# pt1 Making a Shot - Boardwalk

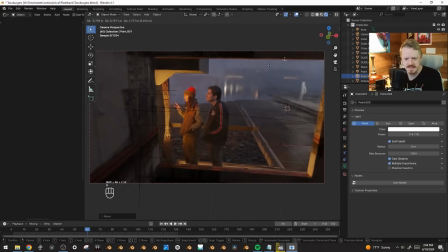1484s
One thing that I think is fun is I can have this light move through here, and because of the haze and the other CG objects, it feels like the CG light is actually having an inordinate effect on the scene. Like, it isn't affecting them, but because it's affecting enough things around them, everything feels more or less kind of integrated.
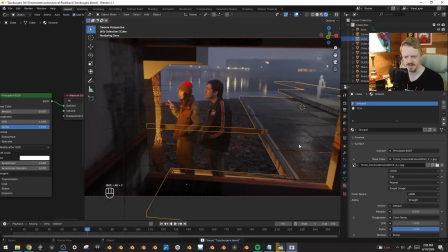1500s
Let's see how easily we can scatter garbage on this thing. Here, I'm going to make the railing a separate object.
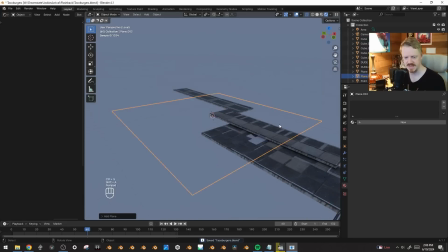1506s
I just want the ground to be an object. I'm going to create a plane. I'm going to use Control R to subdivide it just a little bit, but not too much.
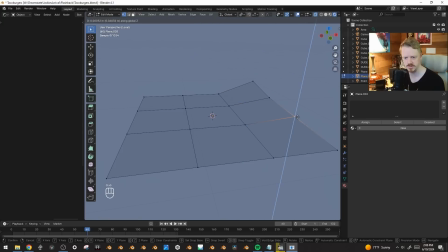1514s
And I'll maybe lift up kind of these edges and corners just a little bit to maybe make it catch the light.
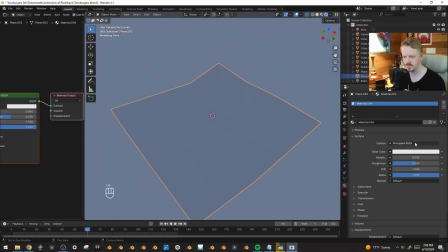1520s
Going to give it a new material. We'll call it Magazine.
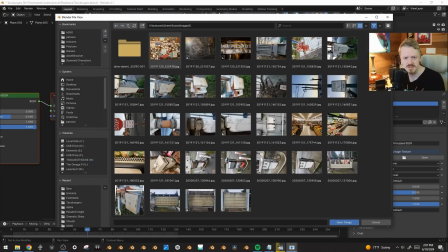1524s
Make the base color maybe just this picture of a billboard I took once, although it's 4K, which is maybe a little big.
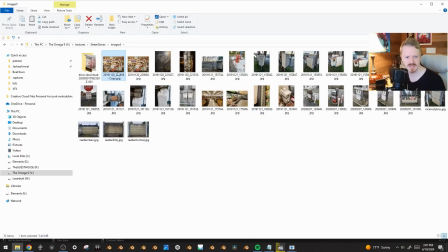1532s
So I'm gonna find that image and copy and paste it and go edit and see what pops up.
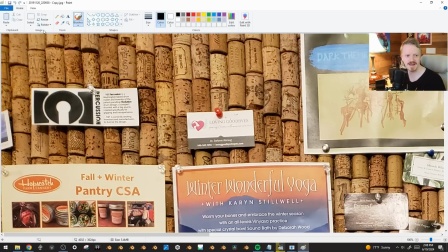1540s
Hey, MS Paint.
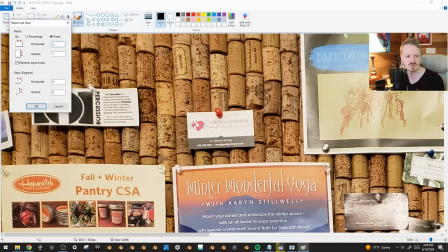1541s
All right, let's resize it to maybe just 2K, and then we'll load in the 2K version instead.
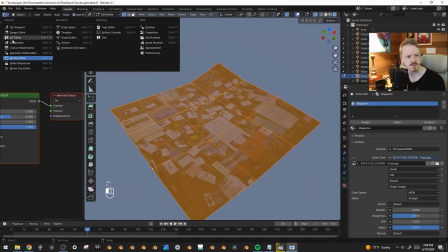1549s
I'm going to zoom in here.
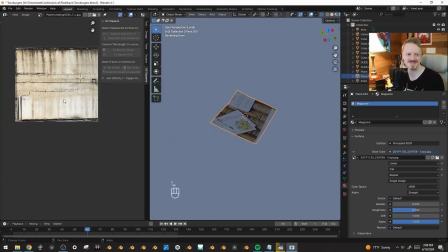1554s
This is not the best way to do this, but it's the way that we're doing.
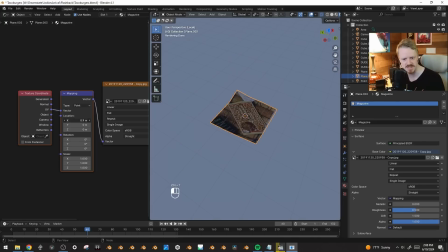1559s
If I hit Control T, I got the mapping nodes here, and I just want to randomize this for every instance of it.
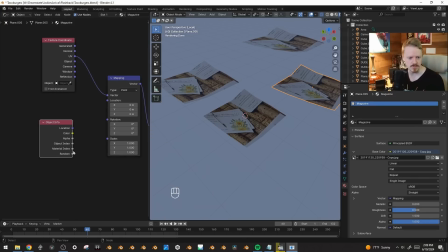1565s
So if I put an object info random input into the location, look at that.
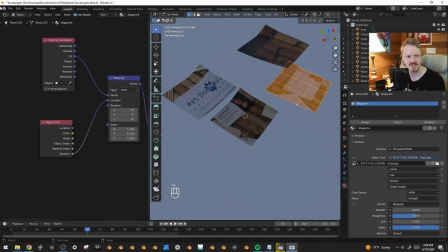1573s
Every piece gets its own little bit. In fact, it looks like I should shrink this tad.
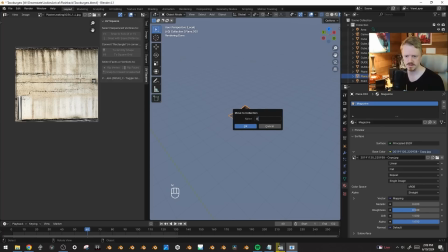1579s
And now if I put this in a new collection called pieces of paper, which I can hide.
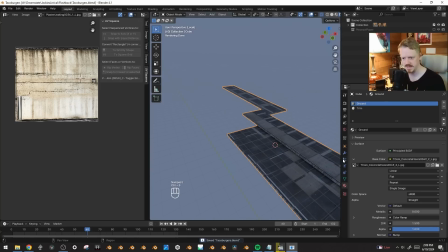1588s
I go back to my cement here and I give it a particle system.
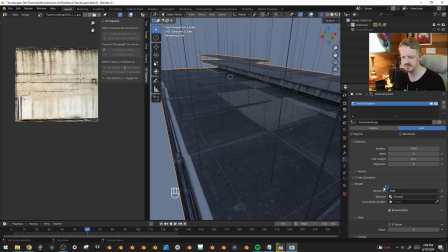1592s
We're going to make it hair, but instead of these big spikes, we're going to render the hair as a collection, which will just be our pieces of paper.
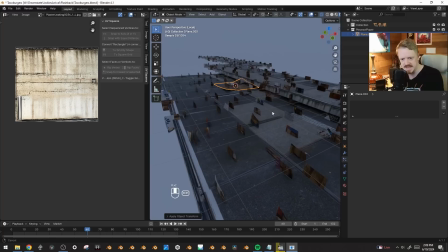1600s
And here, let's open this up. And I can never remember which direction is the default kind of up for this.
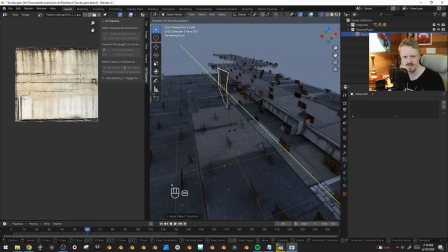1606s
For some reason, do you have to have it pointing this way? Gonna rotate 90 degrees. Control A, apply rotation.
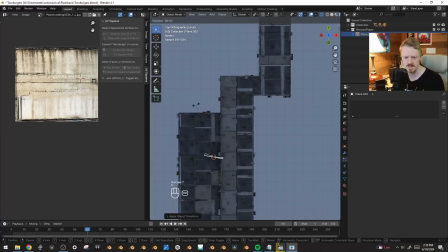1611s
No. Okay, that's right. It has to be pointing up when you're in the top view, like this. So if I hit Control A, apply rotation now.
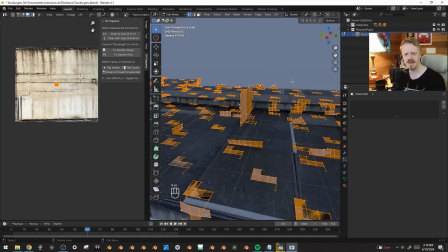1618s
Or is that backwards? Why do they make this part so weird?
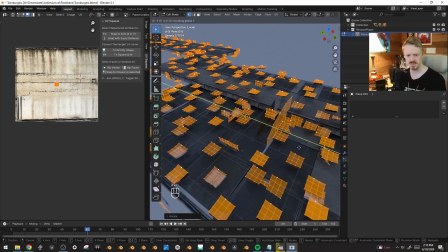1621s
Is because right now when I move it downwards, like if I'm in the top view and I move it down, everything is moving up.
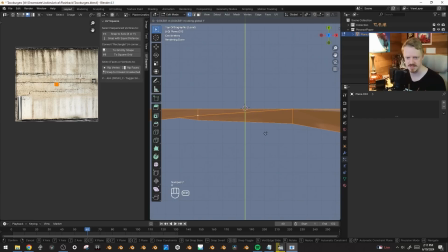1629s
Who knows why, but I can use that. So I'll just make it so the paper is hovering slightly over its own origin, which means everything should now be working okay here.
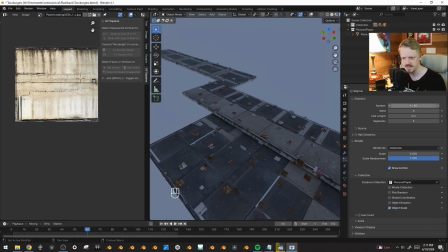1638s
That's weird that that's so confusing. All right, I'm going to change the scale randomness. I'm going to make the source be random.
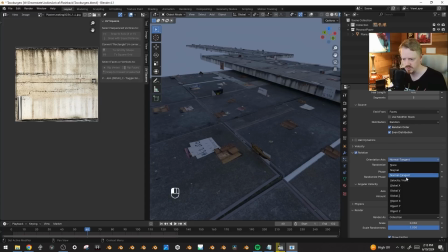1646s
Going to check advanced, check rotation, and let's see if it works with like normal tangent or maybe just like, yeah, velocity hair or something.
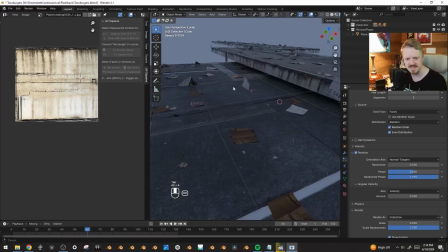1654s
But if we rotate that, everything rotates on its own. These ones that are kind of sticking up perfectly out of the cracks are kind of cool, but also maybe kind of weird.
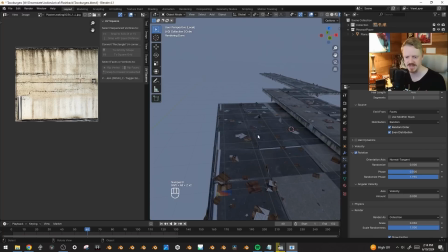1661s
Like, I like what they do for the distant shape, but maybe they're a bit much. I think also I'm going to select one of these bottom faces and hit Shift G,
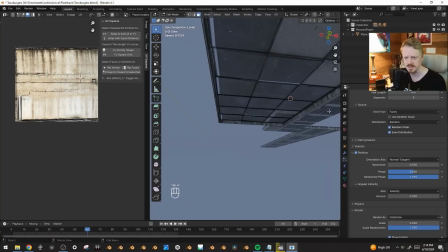1669s
coplanar, and delete all of those and all of these too, just so that I don't have to worry about them.
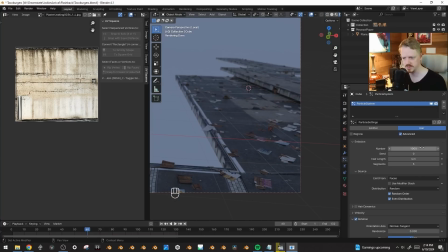1676s
Maybe turn down the scale a little bit and the total number of everything to like 200, maybe 300.
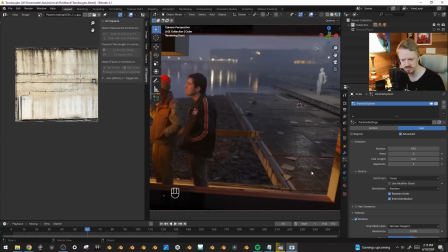1682s
I want it to feel like it's at the end of like a long, busy day on the pier. And I like it in general, but these foreground ones are a bit much, so I might just change the seed until, yeah, we don't get that. Yeah, that works good. That works good. Here, if I go under the pieces of paper settings and select the material, I can turn down the roughness because I do want them to be kind of smooth.
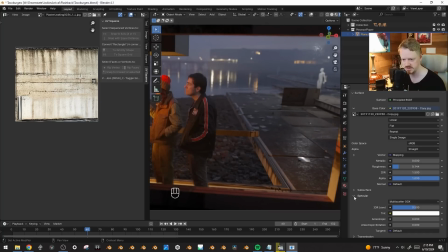1702s
That's maybe a little bit much, so I'll just turn down the specular.
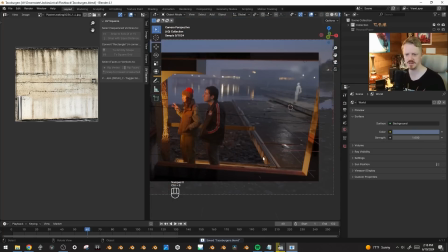1705s
But no, okay, yeah, that's a nice dirty pier, and especially if we delete this white light here, you can see everything's blending really well.
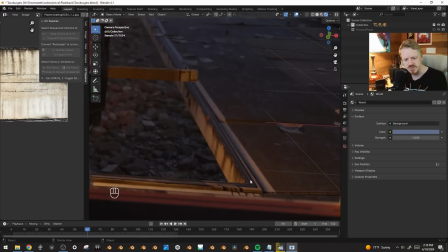1713s
And now I'm noticing that the texturing here is kind of weird, but I think I kind of like it.
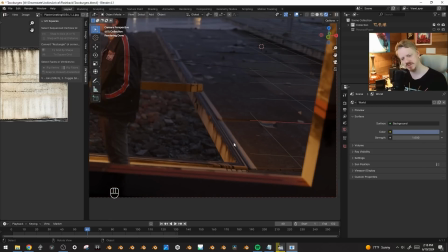1717s
I think we can use that because I want to add a railing, and if we kind of imply there's a groove here, you slot the railing into and then kind of like lock it around the edge. I think that would be a decent railing design.